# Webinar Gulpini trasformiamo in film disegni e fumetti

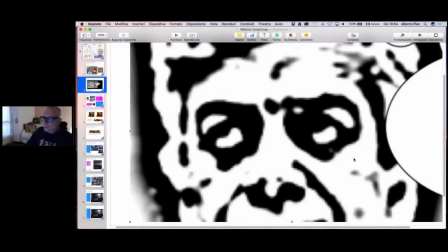Guardate come il testo viene rappresentato.
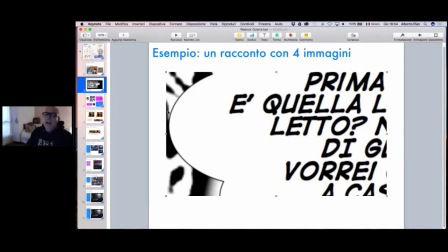D'altra parte non è importante leggere ogni volta il
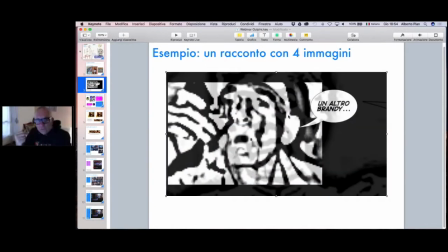testo perché c'è sempre una voce fuoricampo che lo racconta, lo legge.
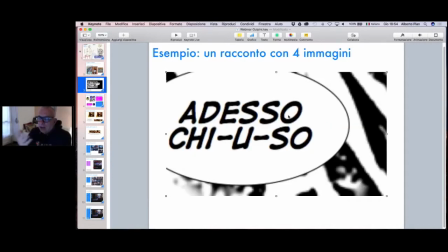Quindi voi potete anche pensare, come in questo caso, a delle soluzioni grafiche,
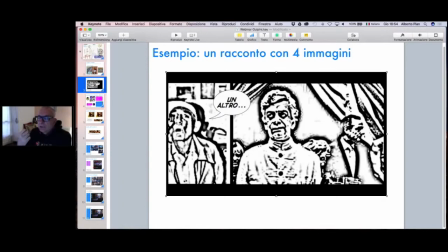cioè che presentino il testo non come uno strumento di lettura e comprensione,
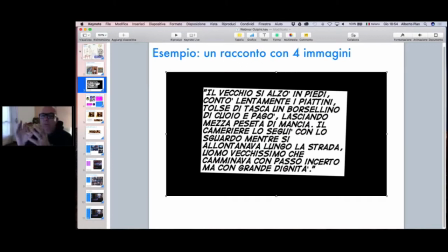ma come uno strumento di composizione dell'immagine sulla pagina. Questo è importante per cercare una soluzione estetica alla rappresentazione del filmato,
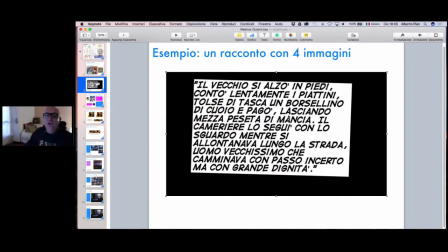quindi per aumentare il godimento del prodotto stesso.
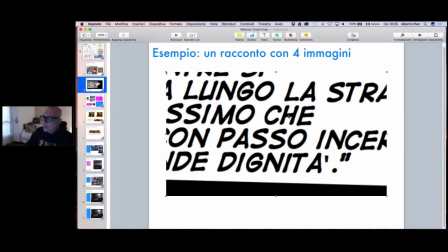notate che queste immagini sono in realtà delle
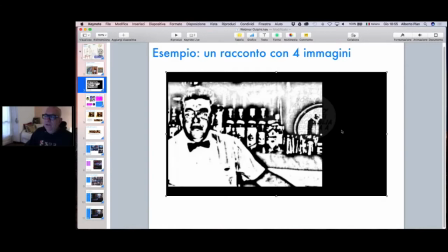fotografie delle fotografie che sono state trasformate con delle applicazioni che danno questo aspetto di disegno
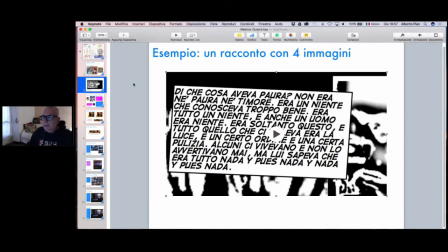Dunque, quando parliamo di gulpino, cioè parliamo di un filmato che è creato da immagini fisse,
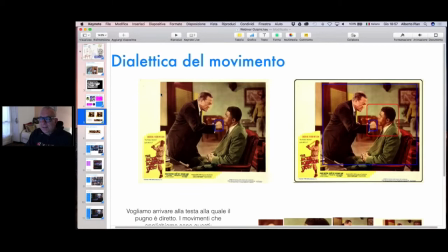dobbiamo affrontare il tema della dialettica del movimento, che cosa noi vogliamo rappresentare con questo movimento, Che cosa vogliamo ottenere? Ho preso qui, ho costruito un esempio che rappresenta molto
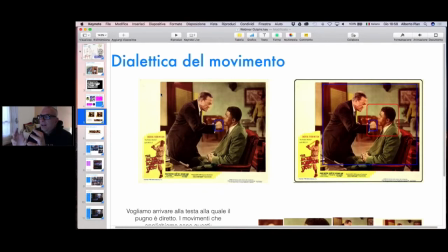bene il modo con cui noi dobbiamo rappresentare l'immagine attraverso questo movimento di passaggio da una figura all'altra.
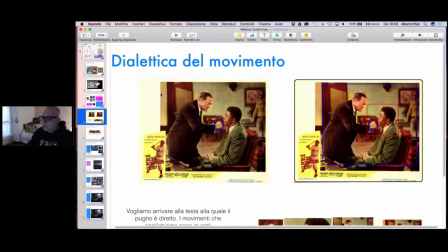Allora, osserviamo, noi abbiamo questa fotografia di partenza,
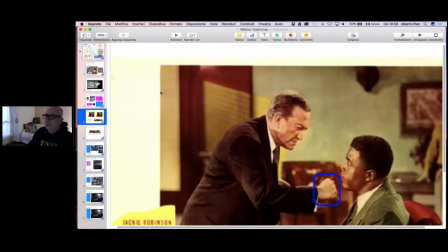è una foto statica,
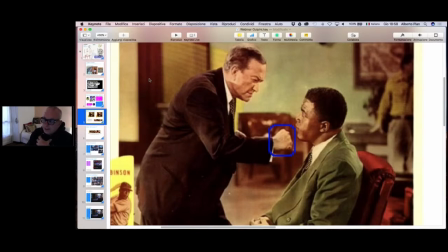quindi non sappiamo esattamente che cosa succede, Siamo noi che dobbiamo trasferire al pubblico, allo spettatore, il significato che noi attribuiamo a questa immagine.
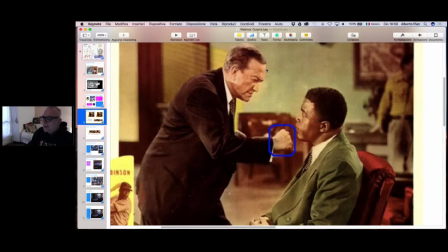Abbiamo una figura bianca che sta colpendo con un pugno un personaggio nero, quindi è facile poter pensare che noi desideriamo trasmettere un messaggio contro il razzismo,
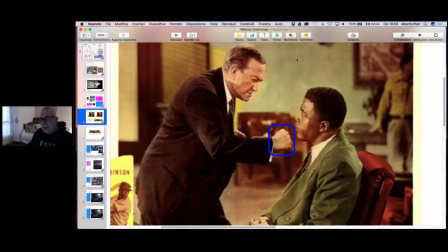per esempio. Siamo in classe e stiamo lavorando a questo tema. Allora, che cosa dovremmo fare? Osserviamo bene questa immagine. Vedete che quest'uomo bianco ha una espressione curiosa perché se voi coprite
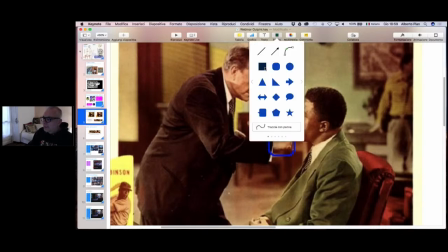il volto qui,
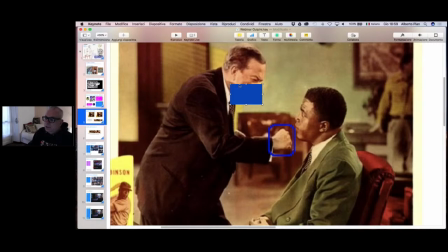ecco, come ho fatto io adesso, ho coperto l'espressione della bocca, voi vedrete che mostra degli occhi particolarmente acuti nei confronti di questo nero e se noi facciamo la stessa cosa con questo personaggio,
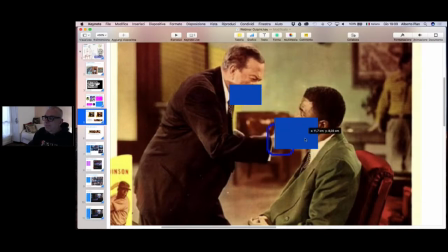possiamo certamente dire che si tratta di una aggressione. quest'uomo guarda intensamente questo personaggio nero e lui ha l'occhio un po' aperto,
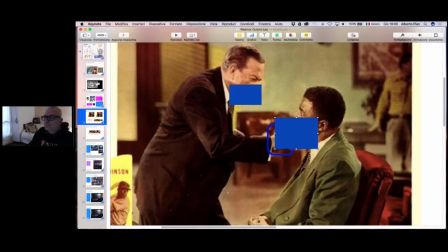quasi in segno di timore quindi effettivamente potremmo interpretare la cosa in questo modo
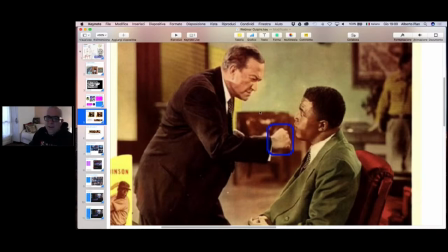tuttavia se noi scopriamo le espressioni del viso Vedete che il personaggio bianco fa una piccola smorfia che rende inoffensivo il suo sguardo, quindi lo contraddice.
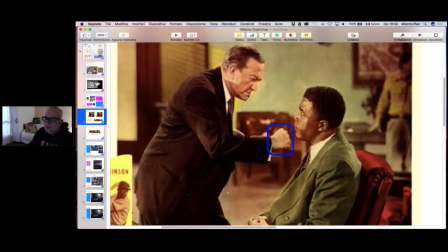È una sorta di mezzo sorriso e si capisce che non sta facendo sul serio. Allo stesso modo è vero che il nero guarda con l'occhio spalancato il pugno a avvicinarsi,
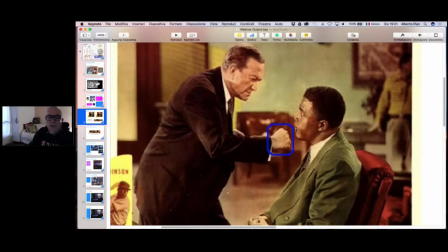ma ha la bocca chiusa. e quindi non c'è nessuno stupore e neanche nessun timore in lui. Quindi se noi volessimo utilizzare questa immagine per rappresentare un
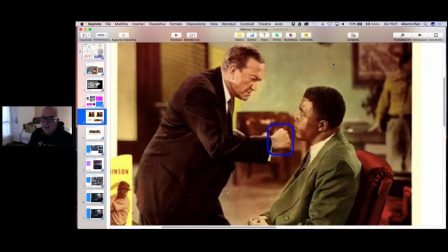discorso contro il razzismo sbaglieremmo perché questa immagine chiaramente non esprime, non sottende la violenza necessaria che invece il razzismo, la rappresentazione del razzismo dovrebbe manifestare.
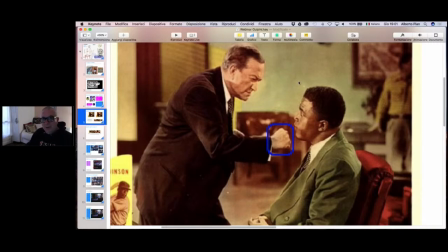Però noi possiamo risolvere questo problema in modo molto intelligente e particolarmente curioso proprio attraverso la tecnica del gulpino. Vi voglio dire con ciò che il gulpino arriva là dove l'immagine fissa non può arrivare perché,
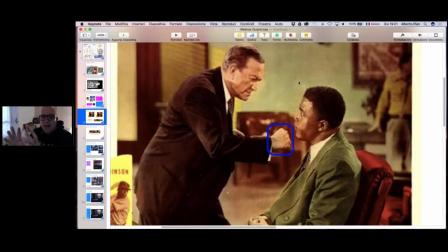come vi dicevo prima, l'immagine in quanto tale parla ed esprime quello che rappresenta né più né meno. Non possiamo attribuire un senso a un'immagine quando questa contraddice il senso che noi le vorremmo attribuire.
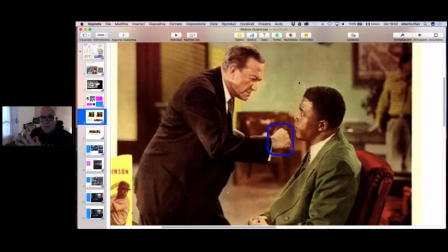Ma con la tecnica del gulpino sì, seguitemi con attenzione. Poniamo di focalizzare la nostra attenzione sul pugno, questo pugno.
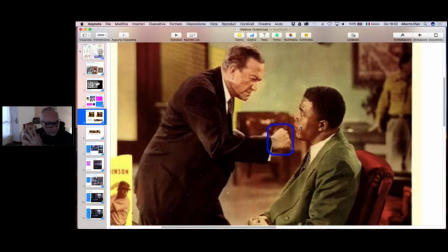Allora immaginiamo che la prima inquadratura del nostro filmato sarà rivolta al pugno, noi inquadreremo il pugno, non vedremo nient'altro, vedremo solo il pugno, il pugno bianco che
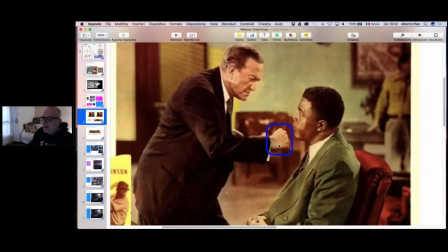tende ad arrivare sul soggetto,
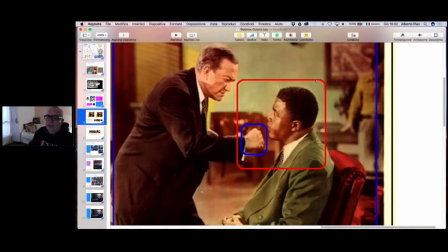quindi un po' per volta inquadrerà il soggetto nero che riceve il pugno. Se noi facciamo questa operazione, quindi avrete nel riquadro blu l'inquadratura di partenza,
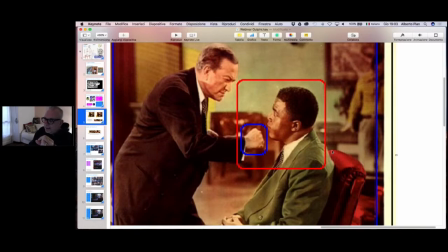nel riquadro rosso vedremo l'inquadratura di arrivo. Il tutto ha una velocità non esagerata ma abbastanza rapida per mostrare questa azione.
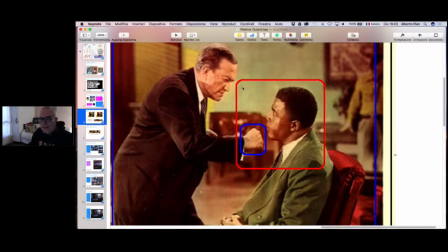Vedrete che le cose cambiano perché noi focalizziamo l'attenzione dello spettatore sul pugno, Quindi questo richiamerà alla mente dello spettatore tutta una serie di sensazioni
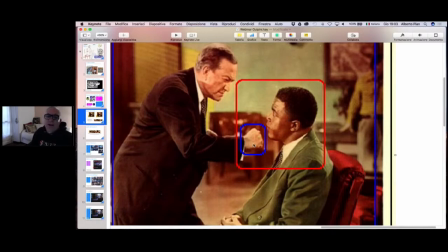che sono effettivamente legate a quella violenza che di primo acchito questa immagine non trasmette. forte e sulla scorta di queste sensazioni continuerà per alcuni secondi a
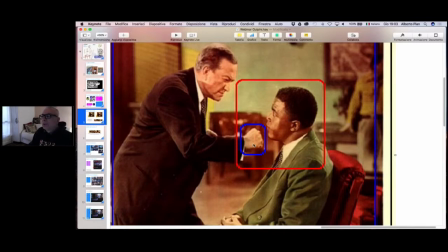interpretare l'immagine in quel modo perché da un punto di vista psicologico è comodo per lo spettatore evitare di cambiare punto di vista perché cambiare punto di vista è faticoso e quindi noi abbiamo una sorta di effetto
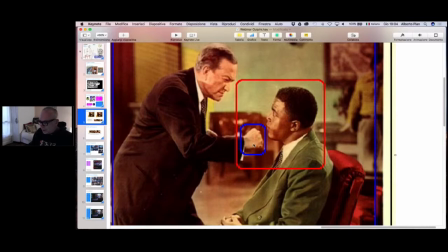come dire, quell'effetto che c'è in fisica anche quando l'oggetto continua a muoversi oltre la spinta che ha ricevuto, adesso mi sfugge il nome, abbiamo appunto un effetto di trascinamento, come dire,
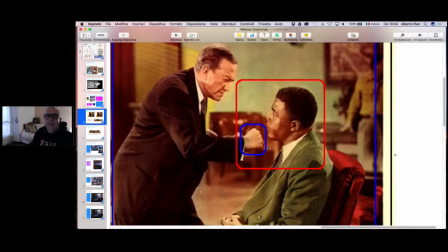per cui riusciamo a trasferire nello spettatore questo tipo di sensazione. Inerzia, grazie, sì scusate, esattamente.